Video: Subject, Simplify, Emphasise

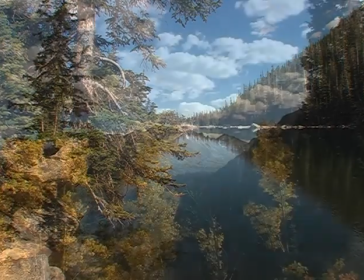[4:50]
Frames also help to add depth to an image, giving a three-dimensional feel to what would otherwise be flat and uninteresting.
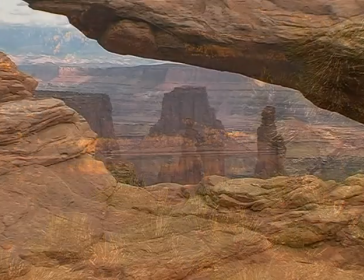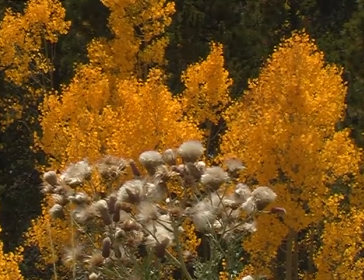[5:06]
Especially in landscape videography, effort needs to be applied to constructing foreground,
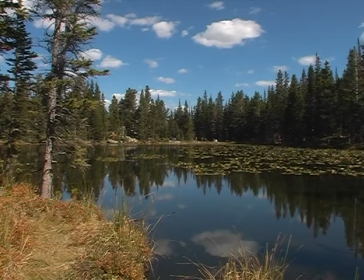[5:12]
middle distance and far distance elements in order to create pleasing and meaningful images.
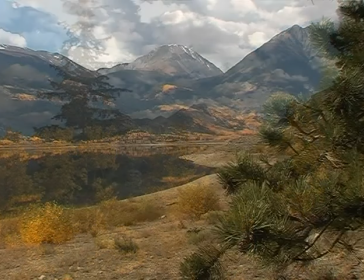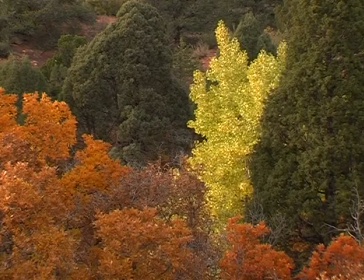[5:26]
So, with a few more examples, just to reinforce the message, here endeth the first lesson in photographic composition as applied to filmmaking.